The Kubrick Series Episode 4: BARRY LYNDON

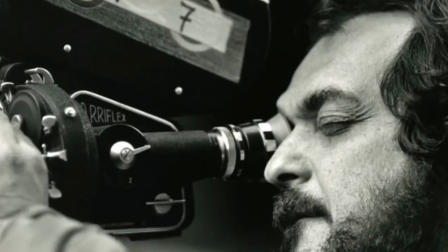He had a guy or a gal sit there with a journal book
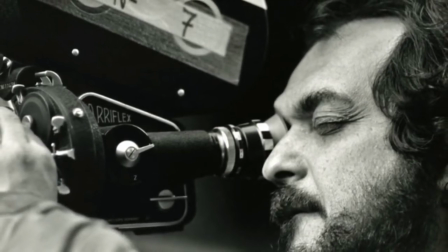and make a chart of how the candles were burning down.
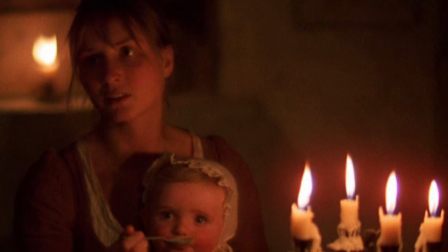Because the ones that were on camera, he wanted to make sure that there was no continuity mistakes.
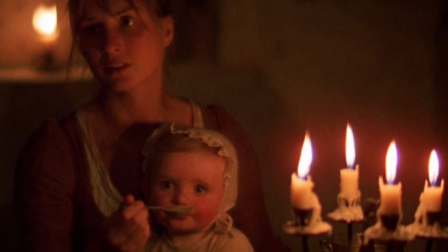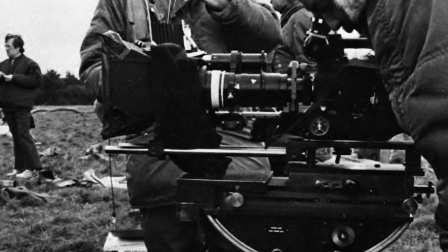Kubrick and his team also took their cues from paintings from the period.
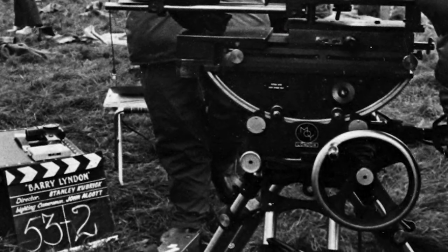In fact, many of the images in the film were directly inspired by the masterworks of the 18th century.
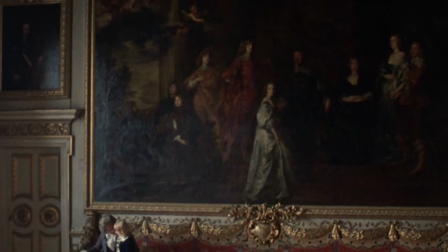Kubrick's inventive use of slow zooms would focus on a particular section of his living painting and pull back,
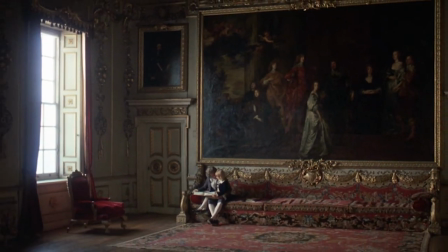revealing a larger canvas. and making the viewer keenly aware of the frame.
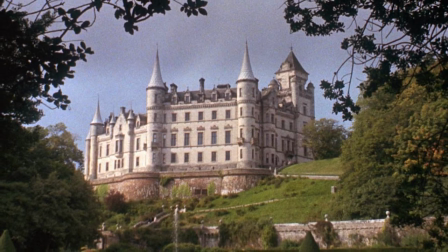Critic, Robert Horton. How does that speak to the themes and the characters in that film?
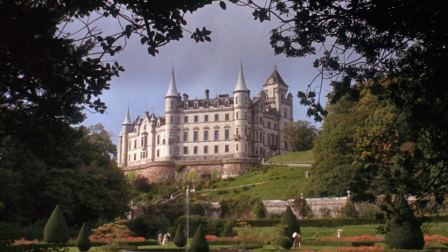Yeah, that's a really good question.
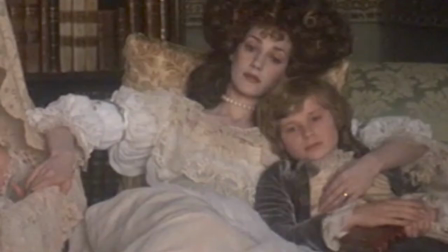And I think it goes back to the idea that all of us, all of the characters, all of us by extension,
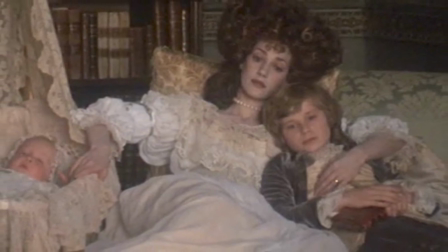are sort of playing these things out within a frame that we really have no control over.
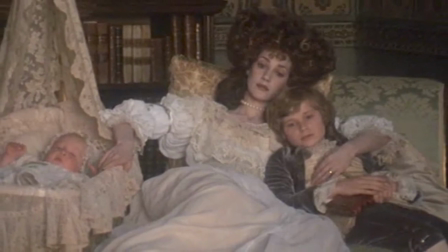and that is in some ways kind of predestined.
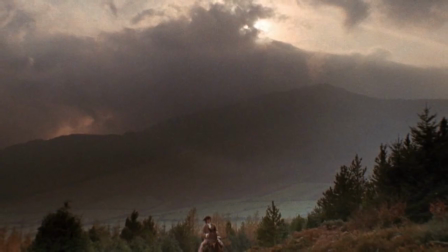And there's so many, you know, you see great works of art in the movie and the movie itself is so carefully framed and so on.
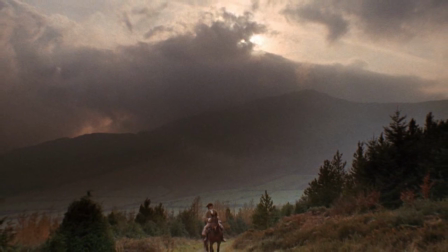That's what that reinforces for me is there's a kind of that aesthetic that's at work there
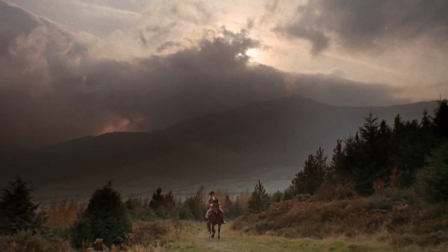is in a way reminding us of this frame that kind of hangs around Barry's life.
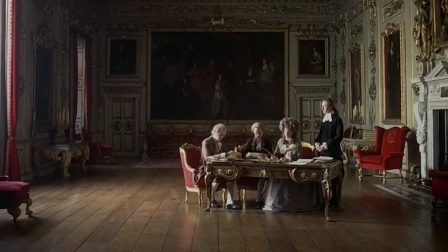But he can't ever quite seem to be enough of an operator of his own to get out of,
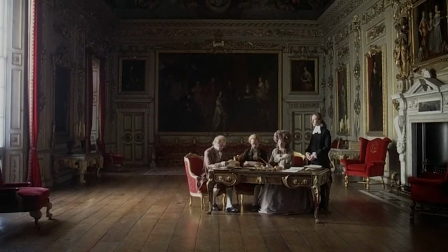even if he escapes his original situation in Ireland.
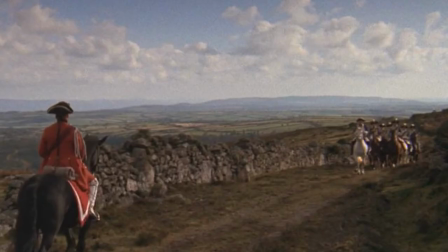He just goes, he tends to fall into the next thing that becomes another sort of frame for him.
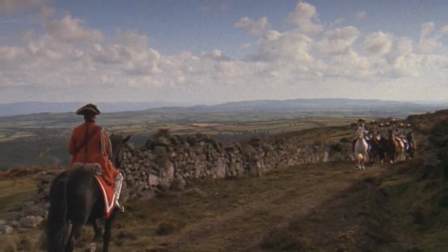Originally, Kubrick wanted to shoot the film using locations his team had uncovered in Ireland.
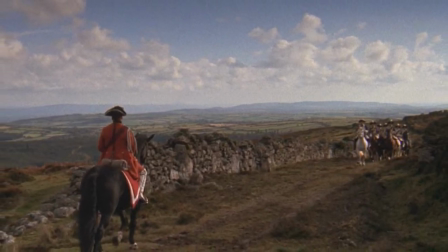but reputed threats from the IRA led he and his crew to return to England.
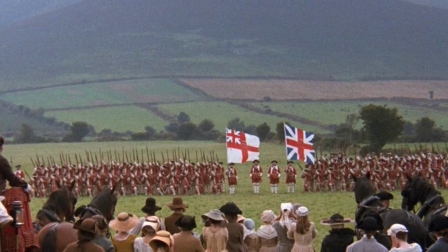Production on this vast and complicated film lasted more than 300 shooting days.
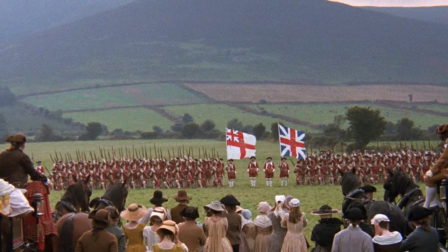Assistant Director Andy Armstrong. It was just a very,
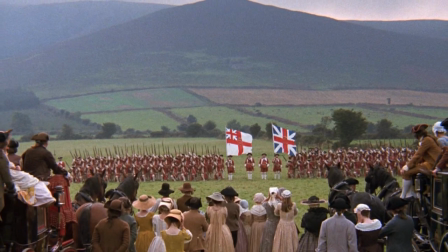and, and, yeah, a lot,